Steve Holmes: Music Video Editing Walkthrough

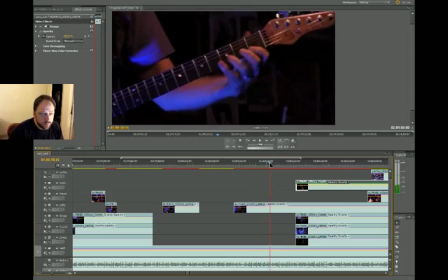[75:07]
We got to cut away there when his guitar goes up. Where is it?
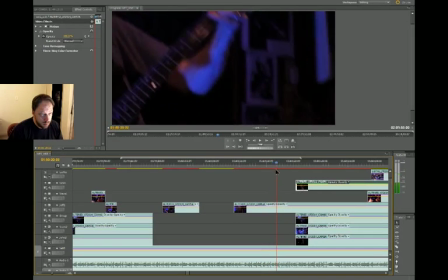[75:13]
Sorry. Right there, in the middle of the lift. Let's cut. Let's cut to something, folks. The question is, what do we cut to?
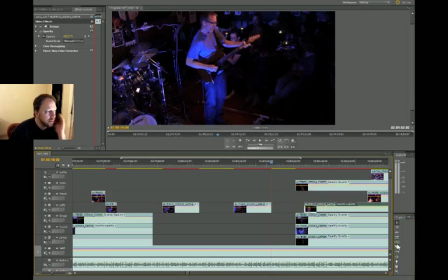[75:25]
See the little razor right here? Cutting. All right, sorry.
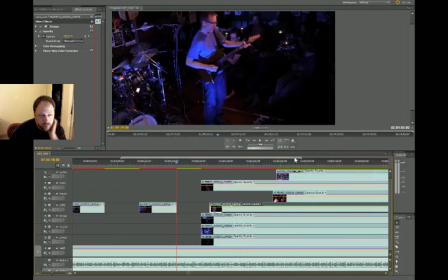[75:32]
I don't know. I'm tired of the wide shot. I'm tired of going back and forth. Maybe the wide shots?
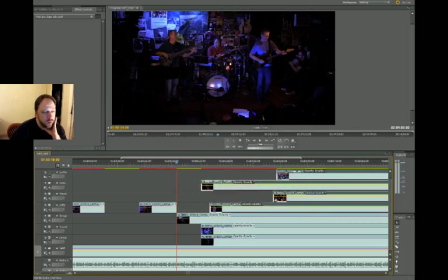[75:43]
I don't know. It kind of takes the intensity away of the guitar solo, though, if you like to go super wide.
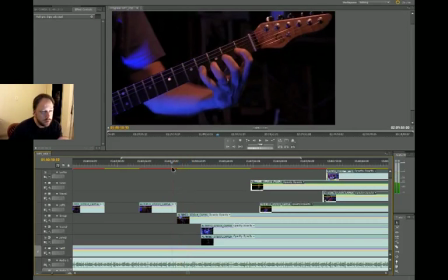[75:51]
No, no, let's try it.
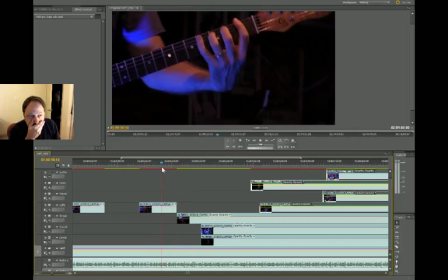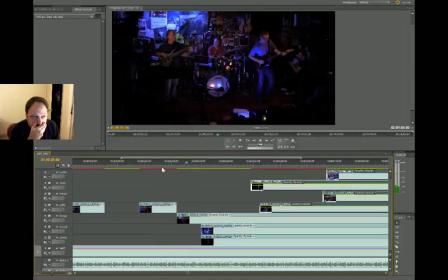Yeah, see? Dublows, more of that crap. Ugh. Am I smiling here?
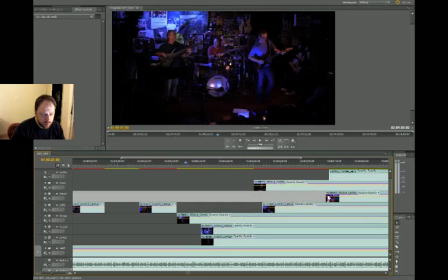[76:09]
Oops, sorry, that's not what I meant to do. Do I smile?
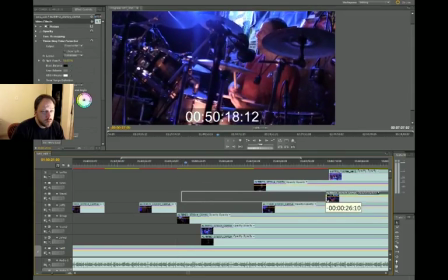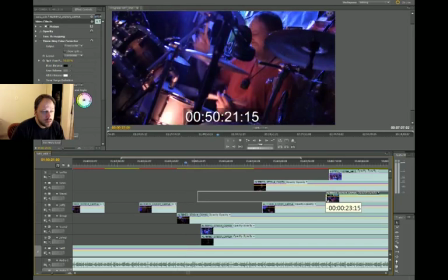[76:18]
No, it's just a drum face. Do we want to show the bludge de bludge?
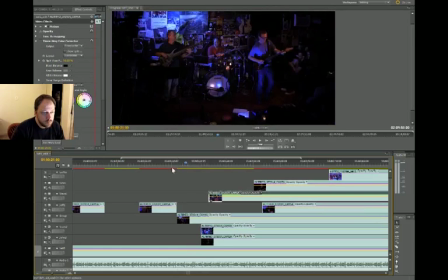[76:23]
That's the question. There's plenty more coming, don't worry. Let's show that from the top down. That drum fill.
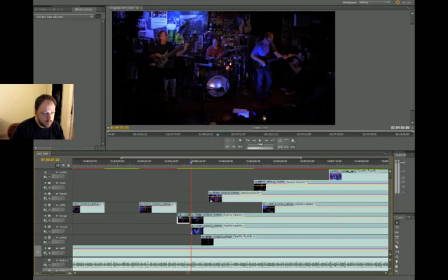[76:46]
Doubles. Okay, everyone move over, please. Oops, sorry. See.
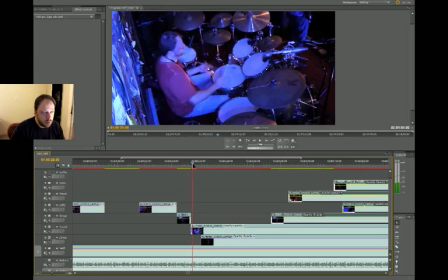[76:52]
Normally I would have my Premiere window much bigger, but I had to make it small to fit into this like desktop capture, you know, thing.
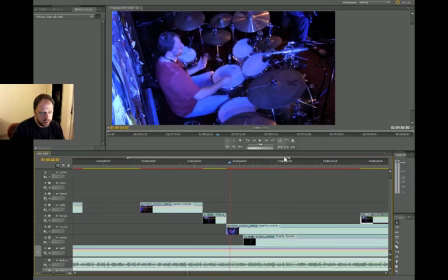[77:00]
Or else it was just chugging really bad. All right, we're showing the drum fill, right?
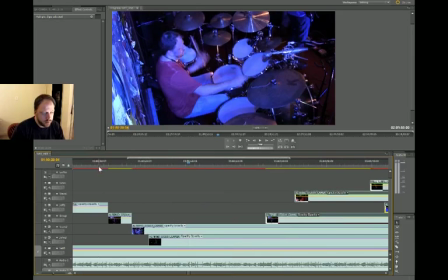[77:06]
That's what we're doing right now. Stand by.
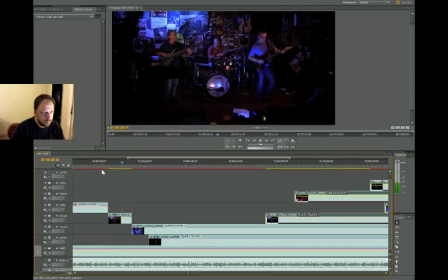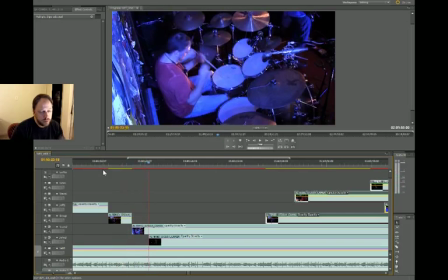[77:15]
Doubles, bah. All right, that cymbal hit right there, this right here, I think that cymbal is visible from the wide Jeff
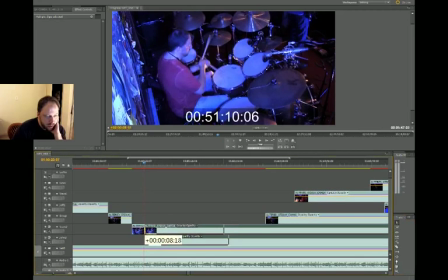[77:29]
camera, the wide guitar camera. So when I cut to that and you can still see the cymbal moving right here, I find that kind of... See? Same cymbal. I find that kind of shakes hands nicely, if you will.
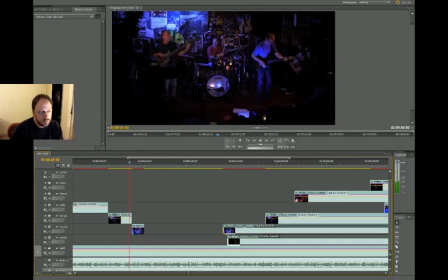Yeah, see? Now Jeff's playing some shit. It's time to go back to the close-up Jeff cam.
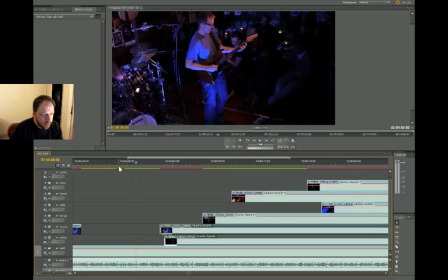[78:03]
The question is, when? Answer, right about here.
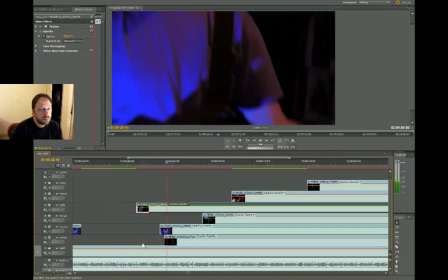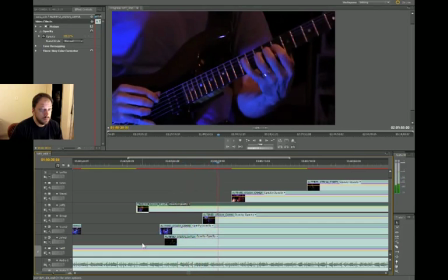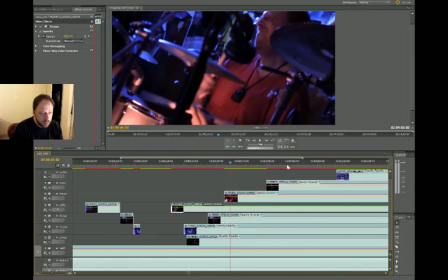[78:30]
Yes, see, he's playing some stuff now. He just didn't have the right pedals on or something at the beginning of his solo.
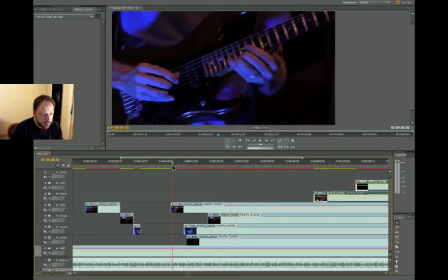[78:36]
That's why it was kind of a bumpy start. But man, when he gets going, he gets going.
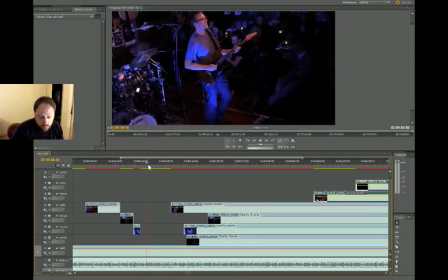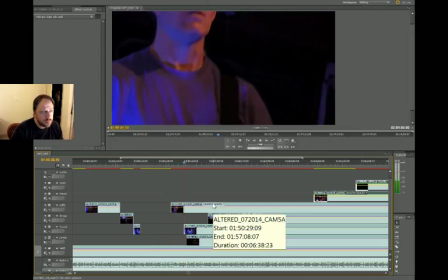See now this like transition to the zoom in on the guitar. I don't know.
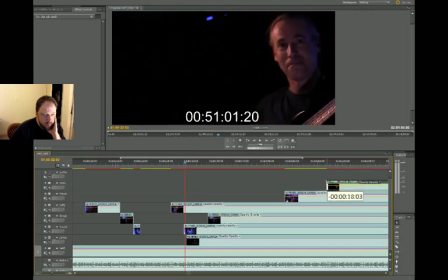[79:03]
I don't want to show him during that. Maybe we'll get lucky and John's doing something. Yeah, he's giving Jeff.
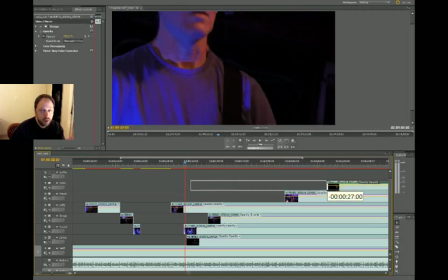[79:11]
See those eyes? You know what that is? Pardon my profanity here, but that's the fuck yeah look.
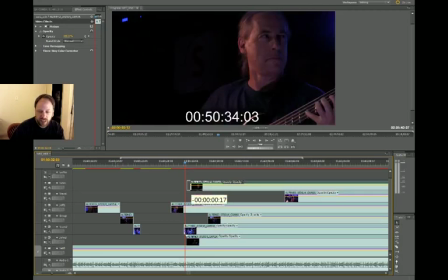[79:17]
That's what that is. That's John going, yeah, Jeff, get some. Get some. See, man. See all the red here? That means it's going to be all chuggy when I play it back.
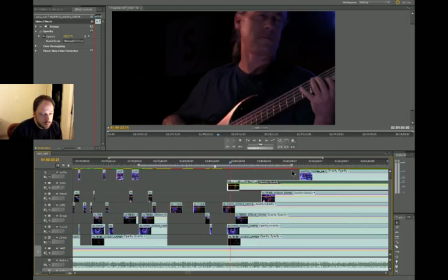[79:33]
Grrr. Oh, chugginess. I'm certainly not going to render this stuff before I even edit it.
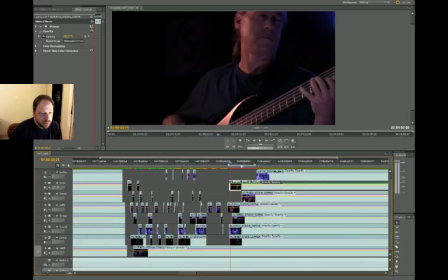[79:41]
That would be crazy. All right, see what we've done? We've done all this right here.
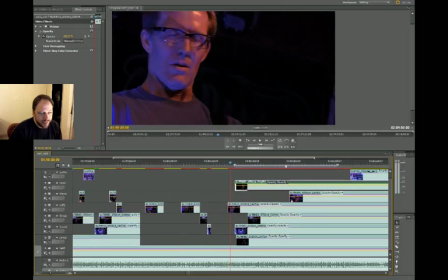[79:49]
All right. I was going to go back and play through it up till now, but let's just keep going.
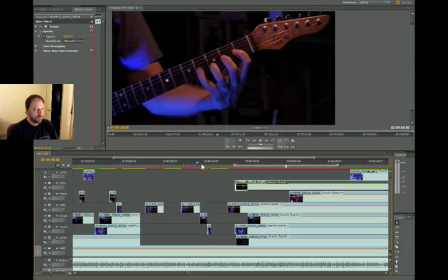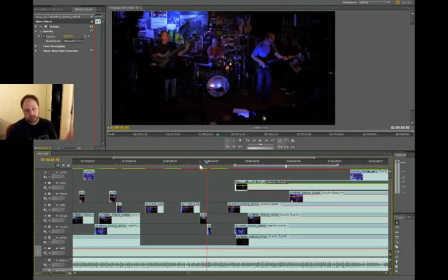[80:03]
See, that works well. The raise of the guitar during the cut. That's always the question. Like, when do you cut to what? And, you know, hopefully I've been sharing, like, my thought process on that.
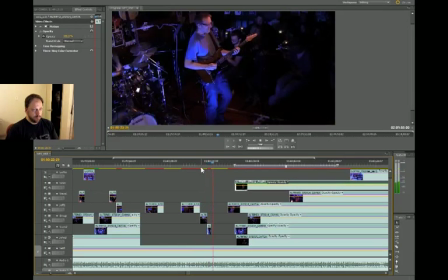Come on.
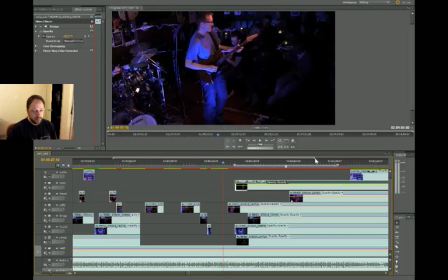[80:32]
Chubba chubba chubba ba. That's a candidate for the GoPro camera, that little drum fill.
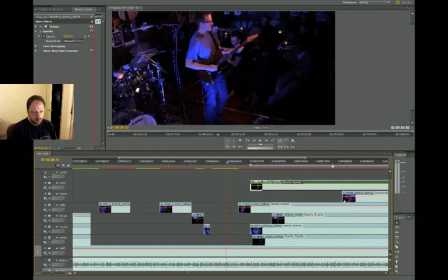[80:36]
But chubba chubba chubba cha. You'll see what I mean.
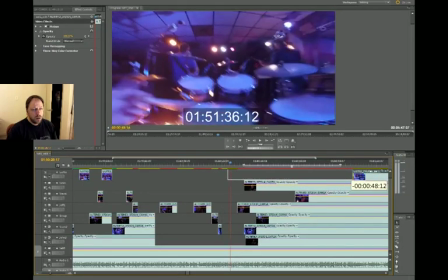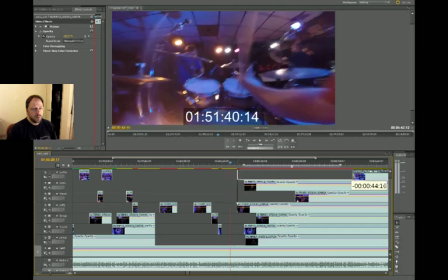[80:48]
Right there. Oh, no. Where is it?
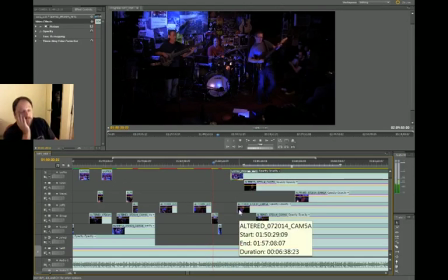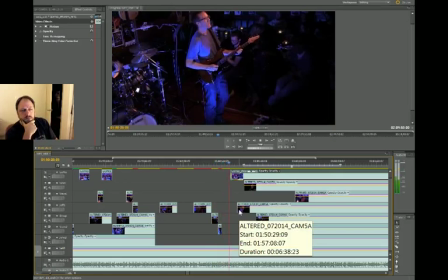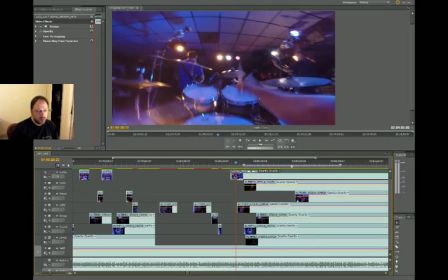[81:03]
Right here, pa-cha-pa-cha-pa-cha-pa-cha. Stand by. Moving the slider over so we cut to the GoPro just when I do that and not any earlier.
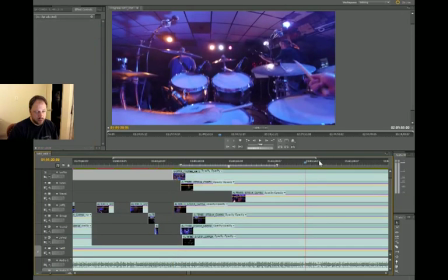[81:12]
Because whenever someone else is soloing and I cut away from that person,
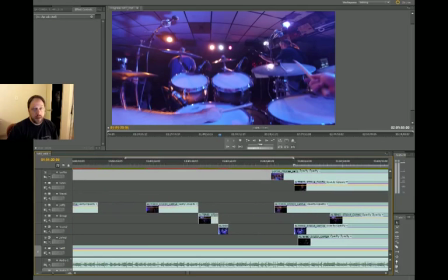[81:20]
I wanna minimize the amount of time that I'm not showing the soloist, you know.
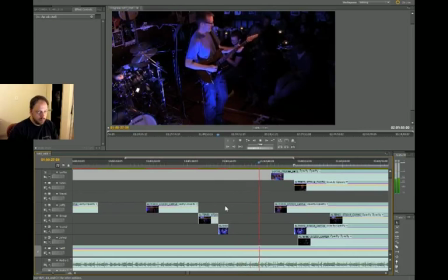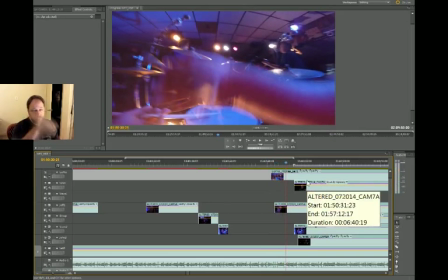[81:30]
Yeah, right there. Chubba chubba chubba ba, ba, and then back in for the backbeat. That's a good time to cut away from the drums. And back to...
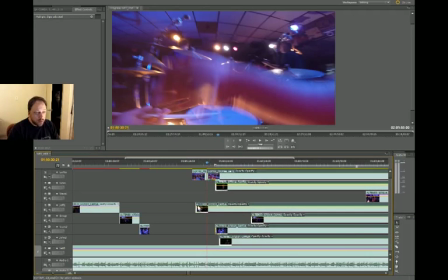[81:46]
Oops. Yes, actually, yes. Everything can scooch over. Right?
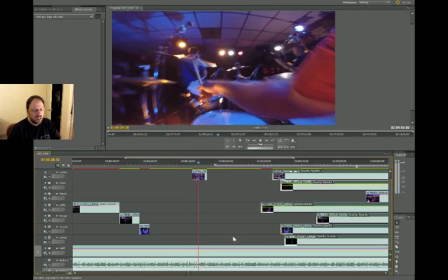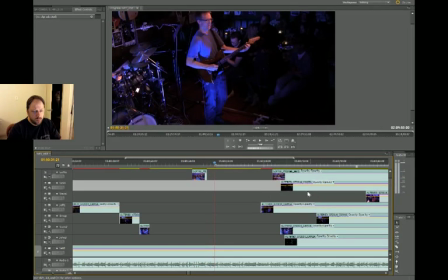[81:56]
Let's go to the close-up of Jeff now, because we're spending a lot of time on the wide shot here, and I want to go back to the close-up, but once again,
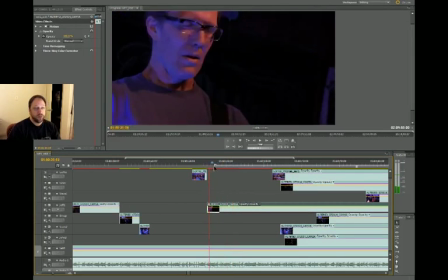[82:07]
it's a close-up of his shirt. Yay!
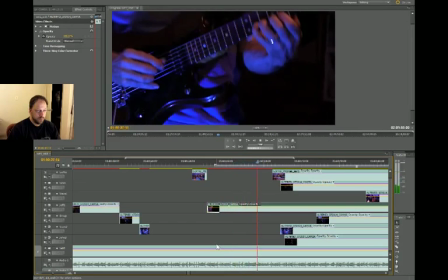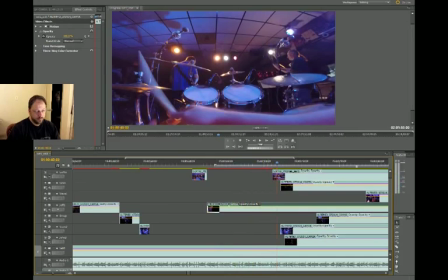[82:22]
Alright, that'll work. Sorry about like this footage being like chuggy.
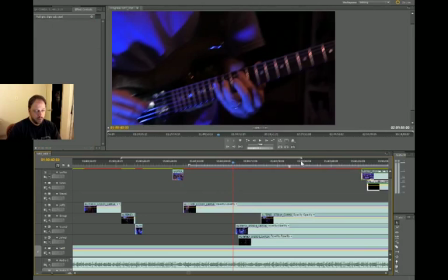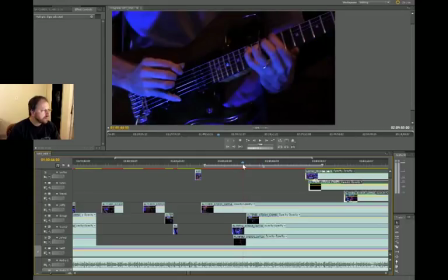Should I stop? I kind of feel like maybe I should stop. No, let's keep going. I can edit it later. I mean, stop making this, making a video.
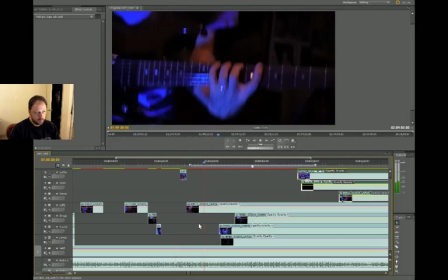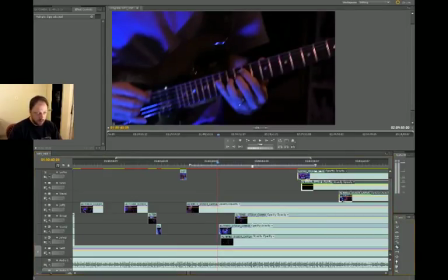[83:00]
Right there is, you know, because in the solo, he'll play a phrase and then he'll take a beat.
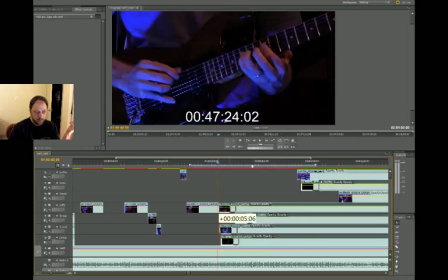[83:07]
You know, there'll be small spaces in between the phrases, or, I mean, more importantly is, like, Jeff's a great player.
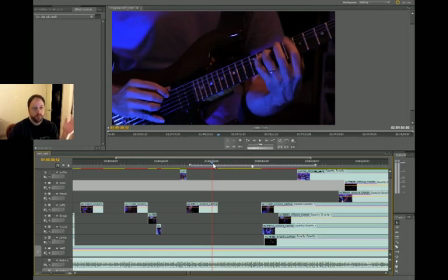[83:16]
He's the kind of player where, like, his musical phrases, they have clear beginnings, middle, and ends, right? It's like talking, right?